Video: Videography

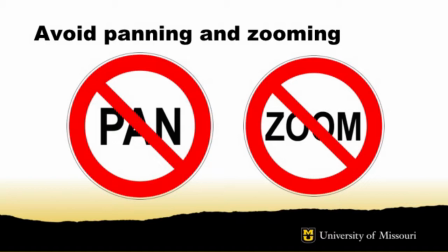(4:06)
So, just like your eyes, get individual shots in different places rather than sweeping the room with a pan. Likewise, don't zoom in or out while recording. Our eyes can't do that either. Instead, move the camera in closer to get a tight shot, then edit the two together.
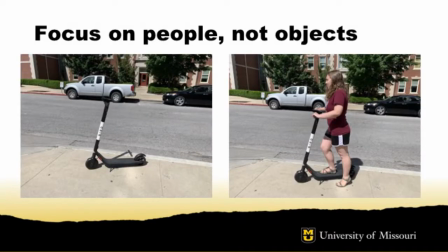(4:21)
When we read a story, we want to find out about interesting human characters and what happens to them. Video is no different. Viewers are drawn to footage of people doing things. Shots of inanimate objects at rest are boring. You should always strive to have people in motion in your video.
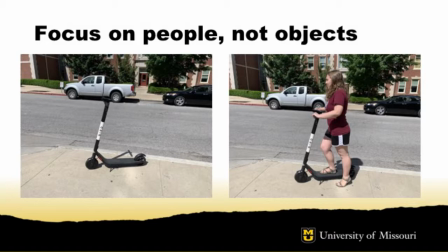(4:37)
That gives us the interest of seeing a person, as well as the ability to match our wide, medium, and tight shots to the movement and actions of people in the video. It's sometimes hard to approach someone with a camera, but once you get used to it, you'll be able to do it without hesitation. Look at the difference in these two shots. The shot of the scooter all by itself is dull and uninteresting.
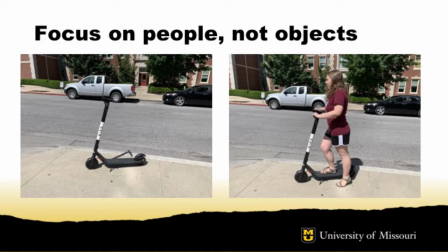(4:57)
But if we see a rider on the scooter, it gets much more interesting to watch. Even though it's easier to get video of a sign or a building or some other object,
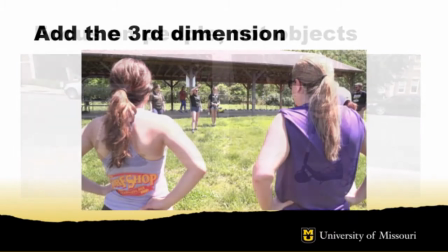(5:05)
go the extra mile to put people in your story instead. Video screens are two-dimensional, even those on 3D TVs.
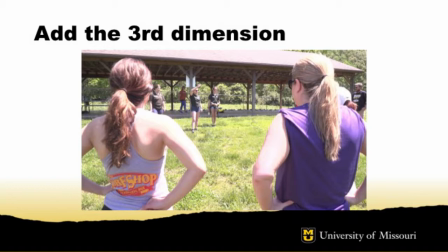(5:13)
So it's our job as videographers to give the pictures depth even though they will be viewed flat. One good way to do this is to use natural frames. Natural frames occur when the camera looks past something close to the lens to focus on something farther away. That lets the viewer's subconscious mind see the image and realize the difference in
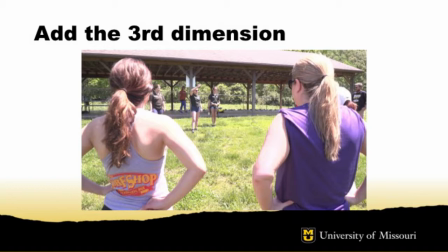(5:31)
perspective between the parts of the frame shows there is a depth to the scene being recorded. In this shot, the two participants closer to the camera provide a natural frame to view the instructors in the distance. The relative size difference forces the perspective for the viewer to show the third dimension.
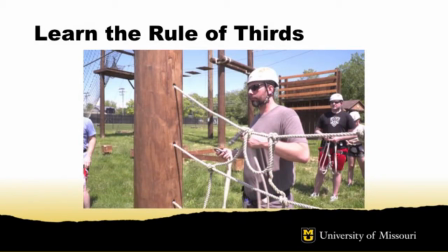(5:48)
Aside from 3 dimensions, we can use the number 3 to make our video more aesthetically pleasing. In your mind, divide the screen into 3 equal parts using horizontal lines. Then do the same with 3 vertical lines. You'll end up with your picture divided into 9 parts.
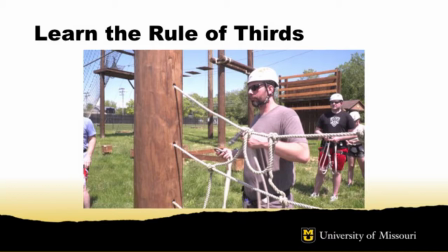(6:04)
Look at the shot shown and picture where those lines will be. In the middle of the frame, you'll find 4 spots where the lines intersect. These spots are powerful in terms of composition. Good videographers place the most important elements in their videos at these intersections, rather than right in the middle of the frame.
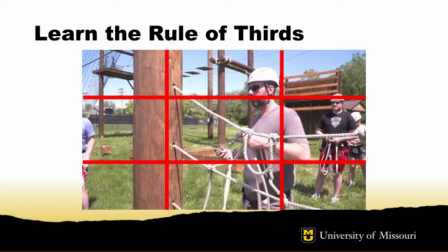(6:21)
Doing so uses our natural sense of beauty to appreciate the picture for its structure. Note how the man's face and his hands line up roughly with 2 of those important intersections, while the pole falls on the vertical defining line to the left.
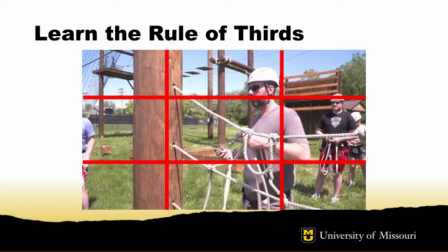(6:34)
Even those viewers who have never heard of the rule of thirds will tell you how much better a picture looks that uses this approach than one that does not.
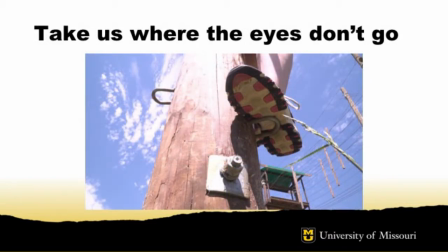(6:41)
Most video is shot from either tripod height or from chest-high handheld cameras. While these shots are often fine, we should take the camera places where our eyes would not go when walking through a scene. That might mean climbing up on top of a structure to get a high, wide shot of the scene, or getting down below, such as shooting up through a grocery cart while a shopper fills it.
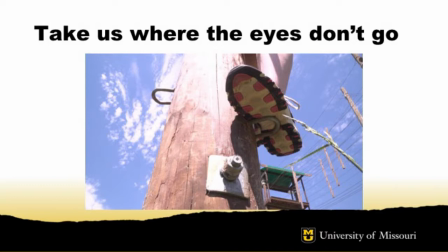(7:01)
This shot illustrates this well, capturing from ground level the image of a participant putting her foot up on a rung to climb a pole. These shots are special and should not make up the whole video. Instead, think of them as extra spice to go on top of the regular shots you get.
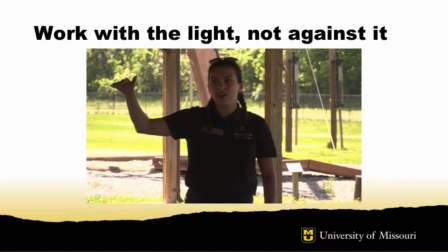(7:15)
The sensitive nature of today's cameras, even in your phone, means we don't have to always set up artificial lights to get good video. But a good videographer is always aware of the light and uses it to her advantage. The most important point is to work with the main light source behind the camera whenever possible.
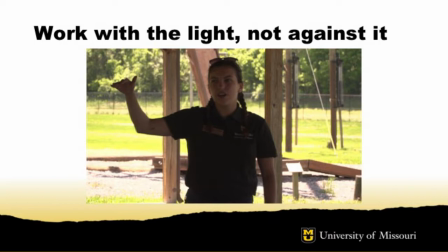(7:32)
When outside, that source is almost always the sun. Indoors, it can be light coming in a window from outside or artificial light found in the room. Always try to keep the light falling on the subject brighter than the light coming from behind the subject. Likewise, the area behind the subject in a shot should be darker than the place where the subject is in the shot.
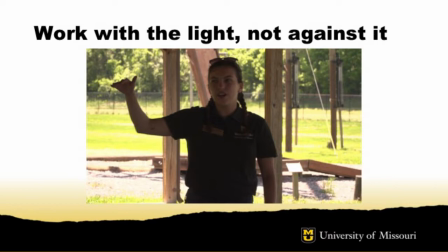(7:51)
Note how, in this shot, we can see the well-lit outside area behind the shelter, but the instructor is dark and silhouetted in the foreground.
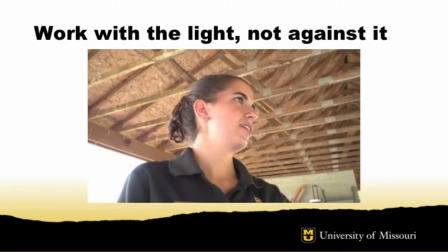(8:00)
Now the videographer has moved the camera to put the roof and inside wall of the shelter behind a different instructor, eliminating the brightly lit outside area behind her. Now her face is well exposed and the shot is much more pleasing.